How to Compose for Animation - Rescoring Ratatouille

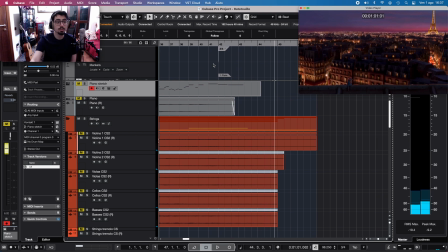2:06 So this is the scene.
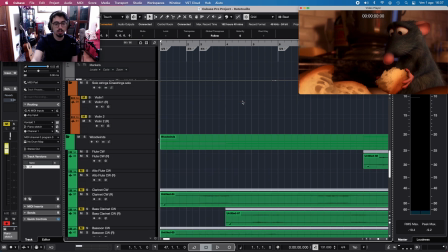2:09 First thing, I will now go into how I think about music tied to a visual.
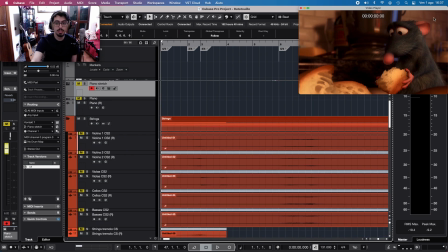2:18 So the first thing we see, Remy is fighting with himself to choose what to do. We have a little bit of tension done by strings, high strings with tremolo and with a trill here.
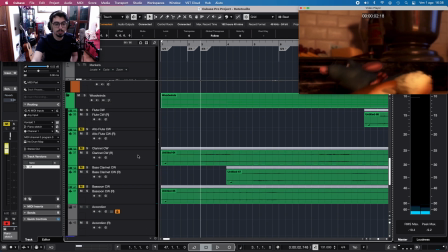2:36 Then the heart of the composition starts. I decided to go with the clarinet as my main instrument because it gives that Pixar feel.
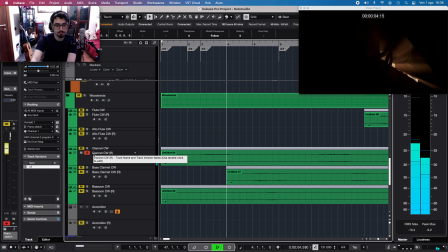2:45 So the clarinet is this. This is the main theme, and is dubbed by a marimba.
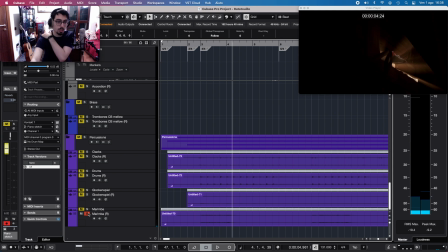2:57 This is a cliché in cartoon score composition, but it's not a bad thing. Then we have these little drums here to add movement and rhythm.
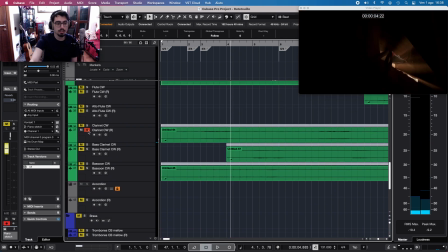3:13 These are basically clacks and a drum, mostly kick and snare, and a little bit of charleston.
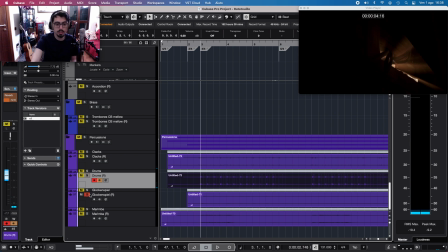3:23 To conclude the percussion side, we have a glockenspiel that does some notes sometimes to be a little whimsical.
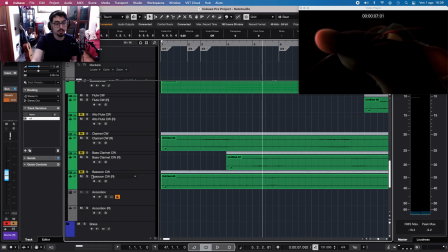3:37 Okay, then we have the supporting part, the low winds, bassoon and bass clarinet, in particular bassoon, which does the rhythm and the bass notes.
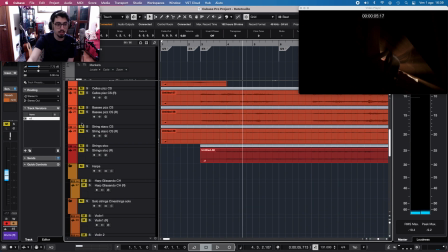3:54 And this is supported by basses and cellos pizzicato. Okay. Like this they don't sound great, but in the context they are okay.
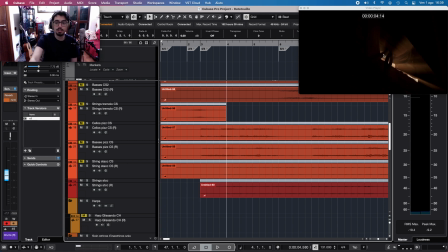4:11 Okay, and this is the first part. Then we see here that Remy goes down this part, so I have to accentuate it with some strings which descends here.
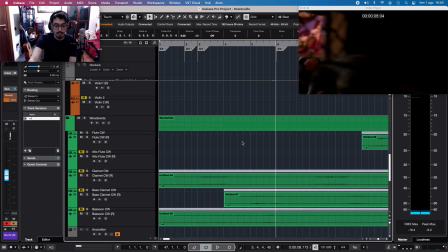4:28 Okay, then here I have Remy which sniff really close to the camera. This must be noted by us, and I added a little bass clarinet to do a fast phrase.
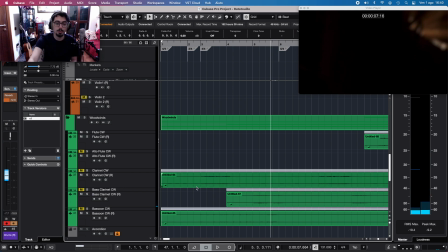4:47 Okay, just to give the sensation of sniffing behind near the camera.
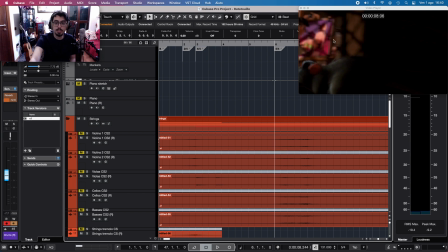4:52 Then there is this scene where he sees the artist painting, and I made the scene 5/4, so that the beat of the next measure falls exactly on the change of the scene.
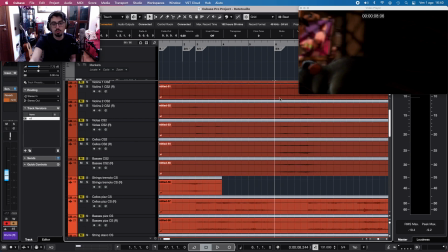5:10 In particular, here are just strings doing a phrase of 2 notes. It's just a scale to bring me to this next measure.
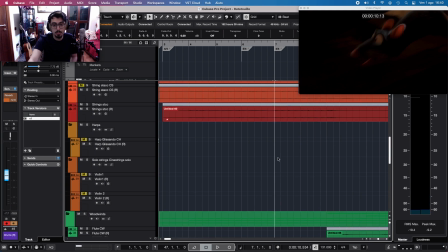5:25 Then I reprise the same pizzicato on cellos and basses.
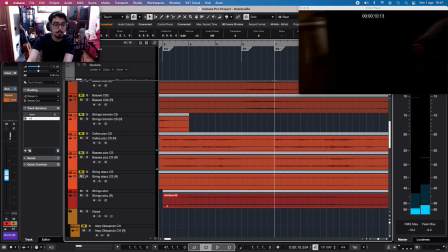5:34 Okay, I keep the string staccatos to give more movement, a little something more,
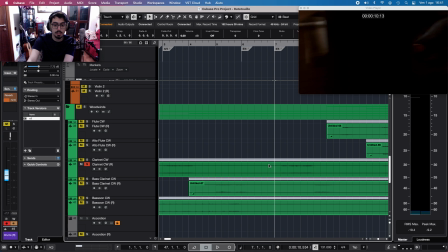5:44 and then I take the clarinet and make it do almost the same melody, but not exactly the same. You want to vary as much as possible and not repeat the same melody twice in a row.
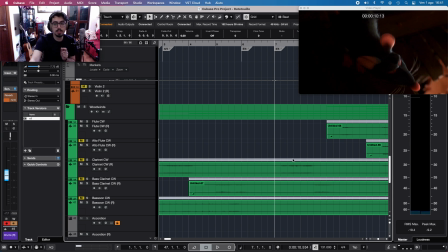6:01 So I just I adjusted the start of the melody. Then when Remy sees the couple, I added a little bass clarinet here.